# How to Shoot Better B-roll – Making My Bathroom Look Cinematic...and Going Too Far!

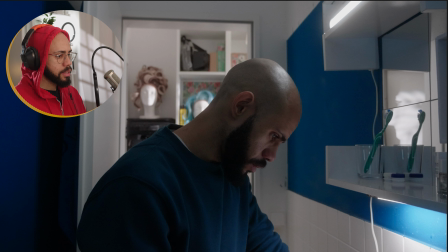That's because it's lighting the basin, the sink, and everything is white here, and you're seeing all of that reflected in my eye, and it just gives the character life. The third thing that it is doing is that it is creating a point of interest here.
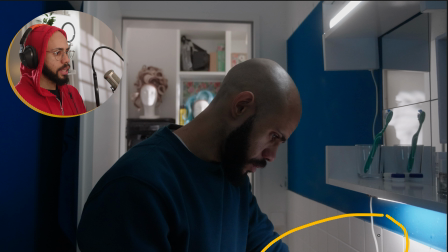Well, not necessarily creating it, but rather it is helping direct attention to there, because the character is looking at something that's happening there.
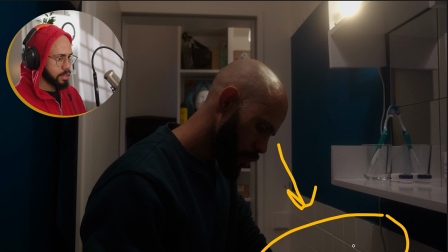The way it was in the past, there's nothing going on there.
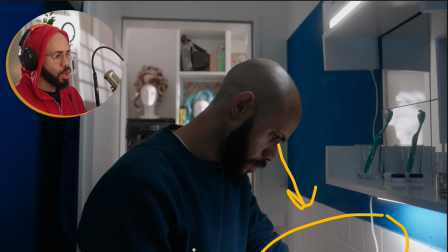It's just dark. While here, we have this glow that's coming from whatever he's looking at. So it helps us build the mystery. You know, what's gonna happen? Is he pregnant? Is he gonna flush down the drugs?
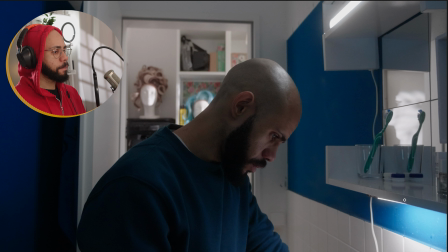So I would shoot this shot like this, but I just felt that the character did not pop, and it's not really a lighting issue now. It's a wardrobe thing, because the walls are blue, the thing in the back is blue.
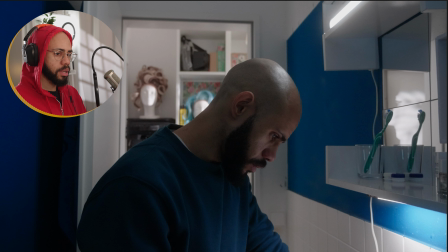So what's the easy solution? Take something complementary like red.
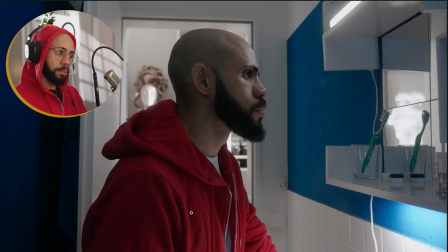And now the red pops against the blue. I'm definitely going to be able to do a lot more with this color palette and color grading than with the blue on blue. So yeah, let's go check that out.
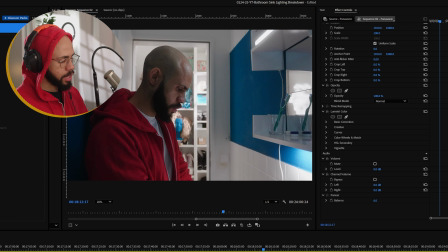Now, I don't want to do much with the color grading because I am trying out a plugin called Dehancer, which is a film emulation plugin that I have wanted to use for a long time. When I say film emulation, yes,
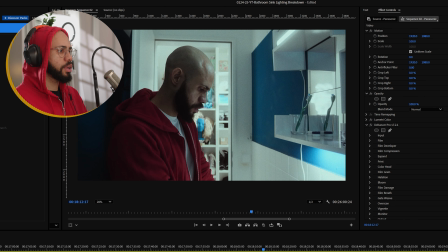apparently it imitates the look of film stocks, of different film stocks, and it does it very accurately. However, when I say film stock, for me, there are certain things about the film look that I like,
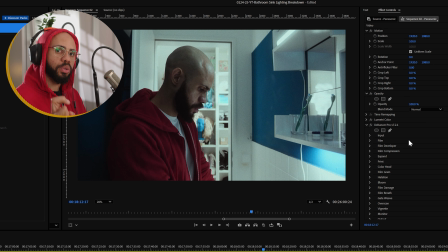and those things aren't necessarily retro looking. I haven't figured out how to put those in words. I'm working on it. I'm testing this plugin, and I'm gonna make a full video about Dehancer, but let's see what it looks like.
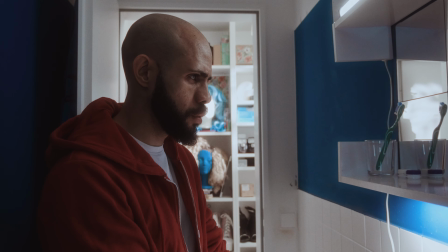The silence at the end. When it was all over. It felt wrong.
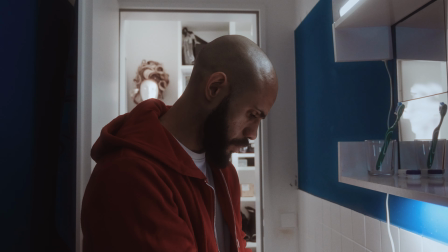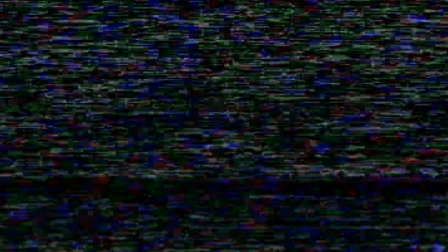She's here.
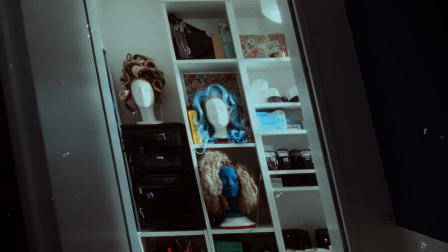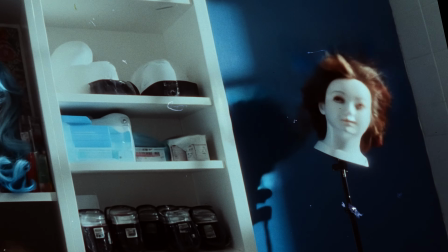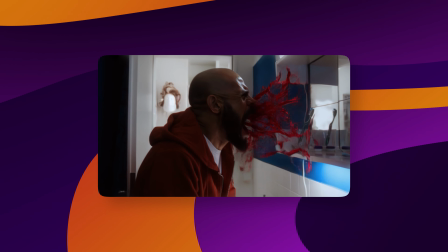Oh my god, I can't believe you watched that again. It's trash, it's trash.
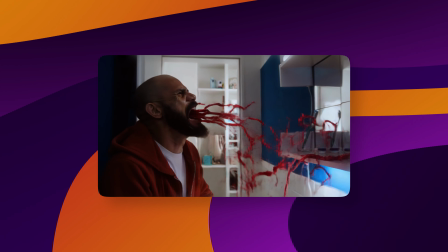But if you are interested in how I generated the AI videos, I used a platform called Kling AI.
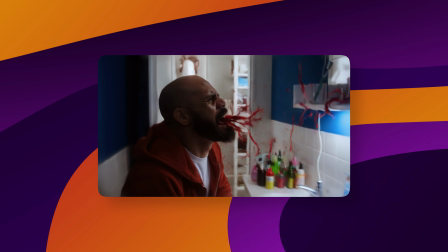Drop a comment if you'd like me to get into this in a future video. And by the way, all the sound effects are from Epidemic Sounds, who are the sponsors of today's video.
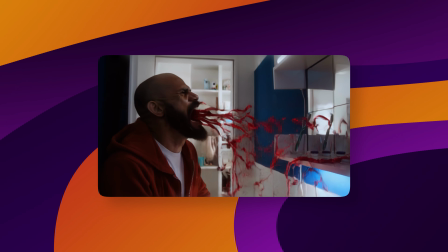Not yet. But if you want to check it out, there is a link in the description with a 7-day free trial.
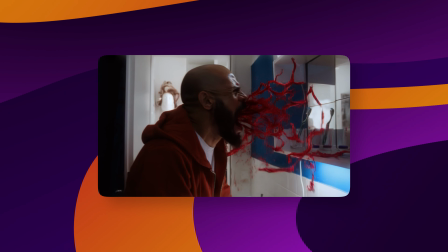Okay, that's it. Bye.